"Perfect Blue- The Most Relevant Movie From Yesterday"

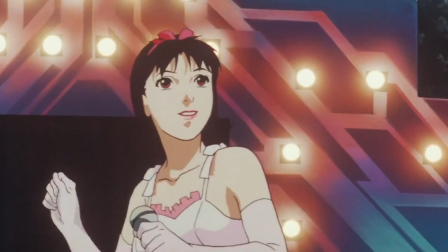260s
But those glamour shots are also intercut with the mundane.
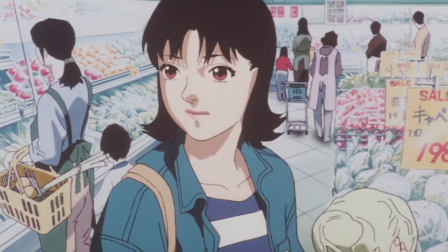264s
Mima the idol sings a chorus to a crowd of cheering onlookers, but Mima the person gets milk and food from the store.
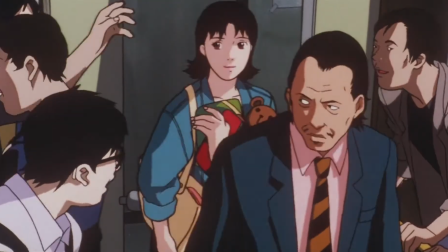270s
She, the idol, is greeted by an army of fans as she's given love letters.
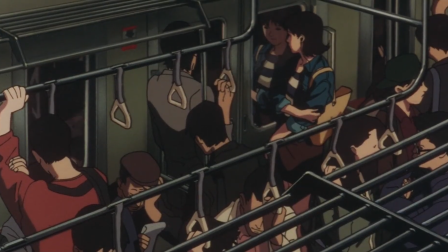274s
She, the person, travels on the train home to her cramped apartment in a tower block, far from the idyllic glamour of Mima, the idol.
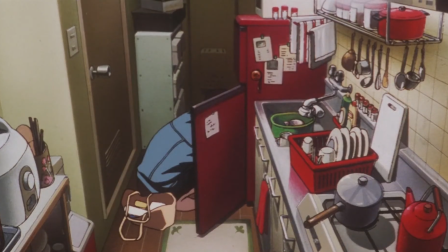282s
She has real problems. Her parents aren't the happiest with her new acting job. She's bossed around by people who don't have her best interests at heart.
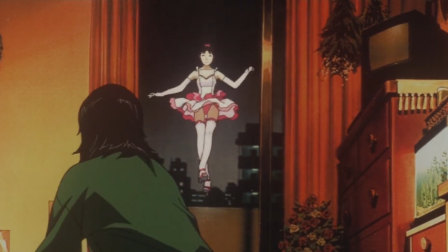290s
Her past self comes to life and torments her every day and night as her mind crumbles and she can't tell reality from fiction.
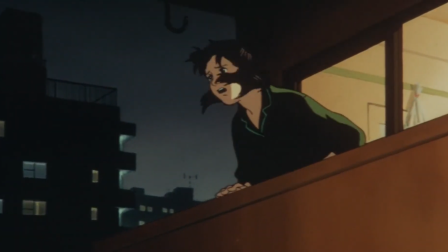296s
Well, okay, maybe that's stretching normal problems, but let's move on.
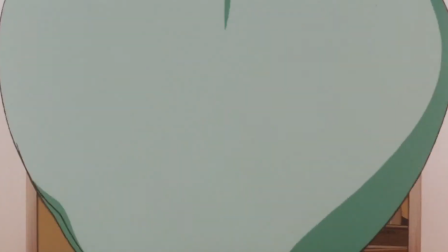301s
One of the things that really stuck with me were a lot of cuts and shots from the film.
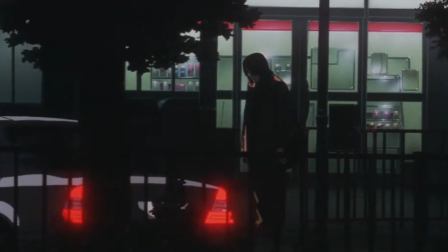306s
They're really abrupt and they give this jolting feeling that I really, really enjoyed. One of the ones that properly sat with me was this cut from Idol to Real Life.
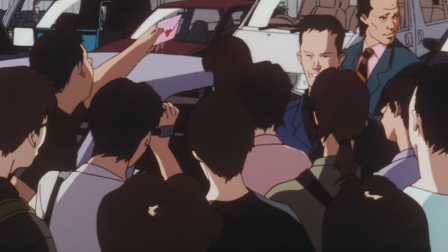314s
She's given one of hundreds of fan letters from the day from this massive crowd, and one fan yells, "I'm always watching Mima's room!"
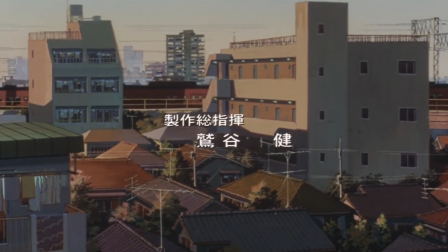327s
It's like a switch being flicked, and I sat there for minutes after, still reeling from that shot.
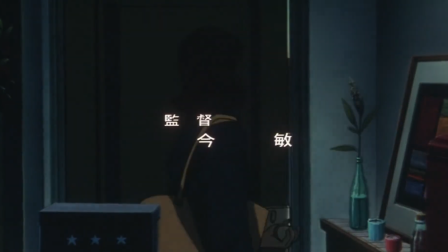334s
It was something that I found really cool. One of my favourite things in film is what the professionals call the "He's right there, you dumbass!" shot.
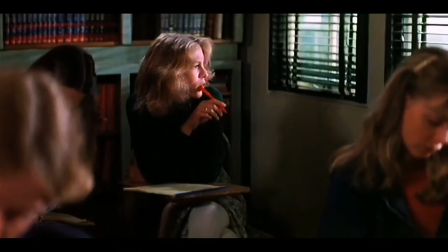342s
It's one of the reasons I like films such as Halloween so much.
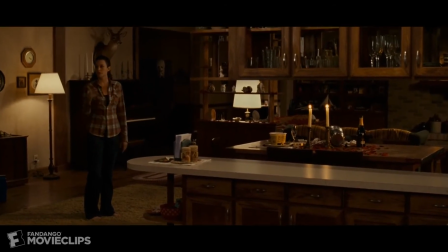345s
You have a character pop out at you from a crowd, the lighting and composition of the shot tells you that they're trouble, and nothing happens.
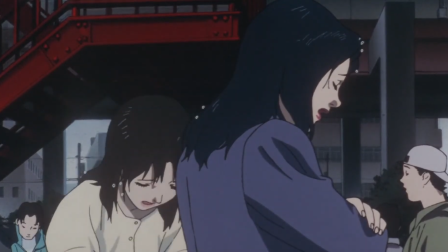354s
They just stand there. Menacingly! And this happens a few times throughout the film, and it adds to this haunting dread as Mima's reality crumbles.
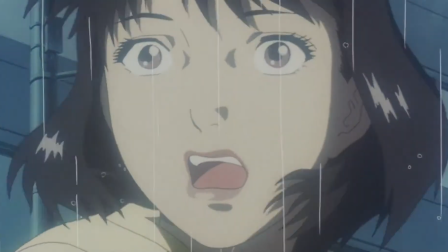362s
Is she imagining this stalker? Is he really there, or is he just a face in the crowd that she saw at her last Pop Idol gig?
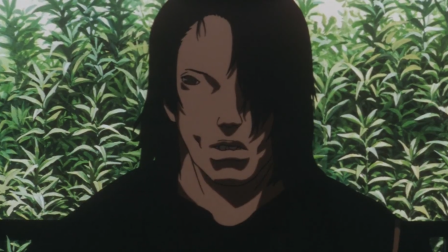368s
Is the stalker a ghost of her past, similar to the visions of a Pop Idol self that she sees throughout the film, calling her back to where she's most comfortable?
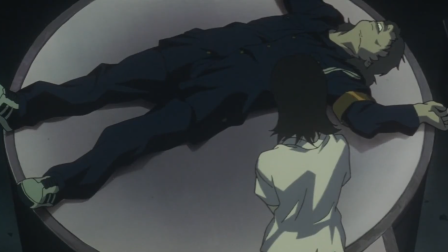377s
I mean, we learn by the end that yes, he's a stalker, and yes, the visions of her past are, for the most part, just visions, but yeah.
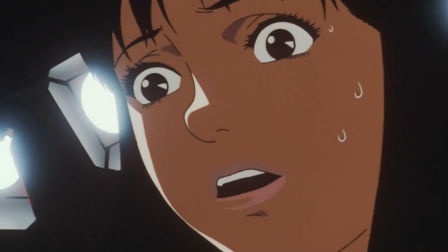385s
But the way that the stalker is presented is in a way where you can't tell what's real and what's false.
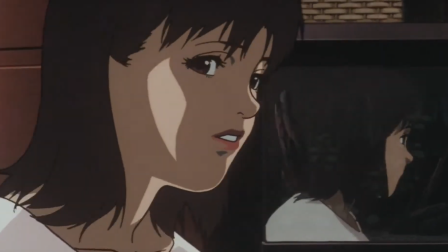391s
Throughout the film, there are little segments where it's Mima waking up from what is apparently a dream,
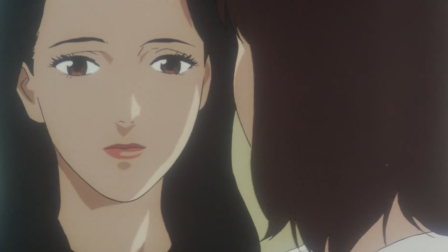398s
but then realizing that something's still wrong. She wakes up one day and she's in the middle of filming a shoot.
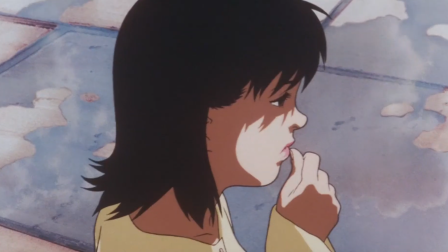404s
Looks over, the stalker's there. She blinks and he's gone. It's a technique I really like, and it's this haunting,
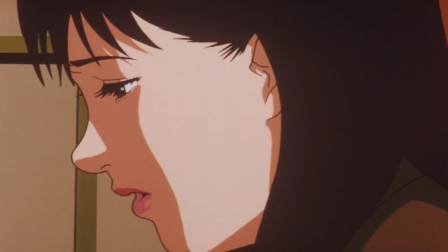412s
uncomfortable, unnerving feeling that you get while watching it that I really, really like.
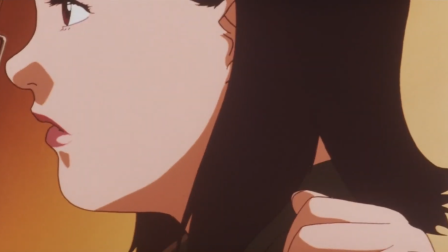418s
If I could film horror movies, which I've tried in the past, I definitely want to do something like that.
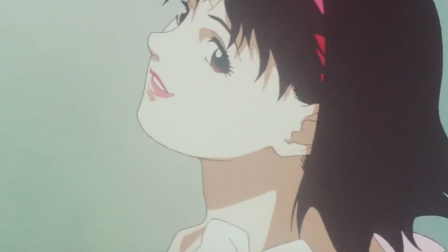423s
Don't try to find my horror films, they're not very good. Craig Norris, who's a scholar who did a paper on Perfect Blue's representation of fans,
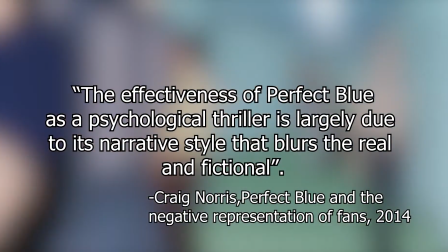430s
stated that the effectiveness of Perfect Blue as a psychological thriller is largely due to the narrative style that blurs the real from fictional.
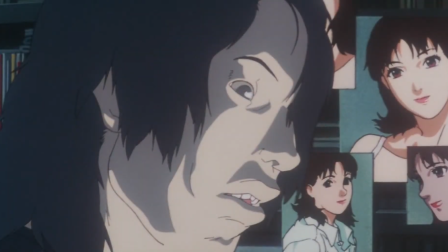439s Mr. Romania, thank you very much.
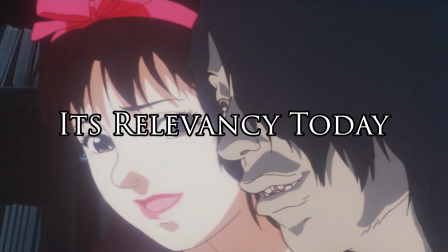445s You're the only one I can depend on.
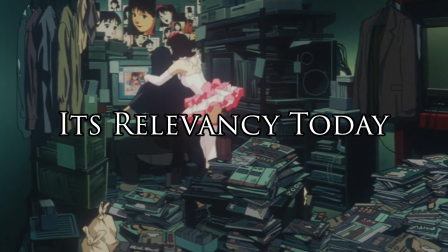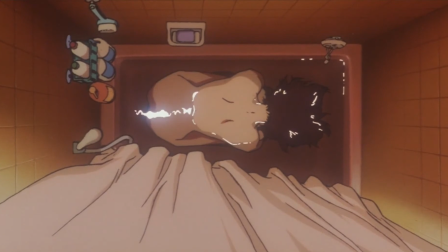453s
The idea of Mima's inability to distinguish fiction from reality goes further,
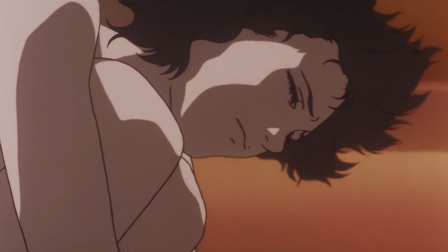458s
showing a similar but extreme issue with the stalker, Mimania, and Mima's agent, Rumi.
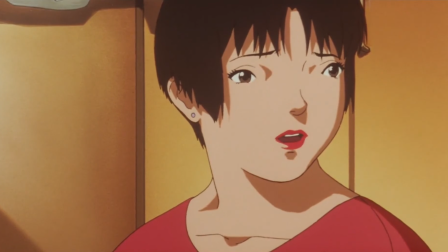464s
I think that Mania and Rumi embody two extremes of fandom.
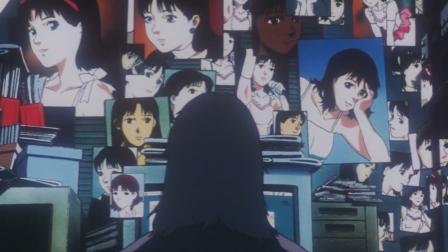468s
Mania is, as his online name suggests, a Mima maniac. He's infatuated with the idol that was once Cham's lead singer.
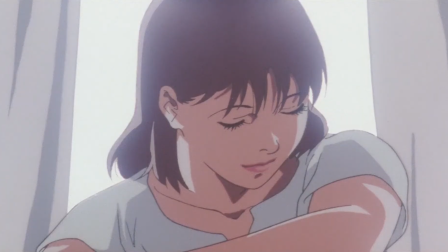476s
Once Mima's acting career takes off and things get to the point I can't show them on YouTube, he lashes out, he gets angry, and it resorts to him trying to kill and do other stuff to Mima at the film's climax.
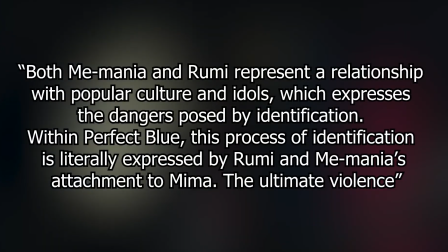492s
Norris states both Mimania and Rumi represent a relationship with popular culture and idols, which expresses the dangers posed by identification.
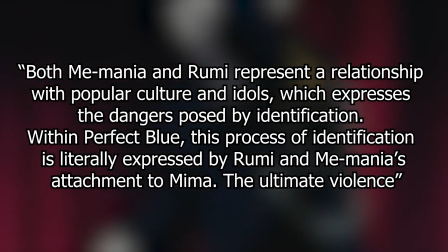501s
Within Perfect Blue, this process of identification is literally expressed by Rumi and Mimania's attachment to Mima, the ultimate violence.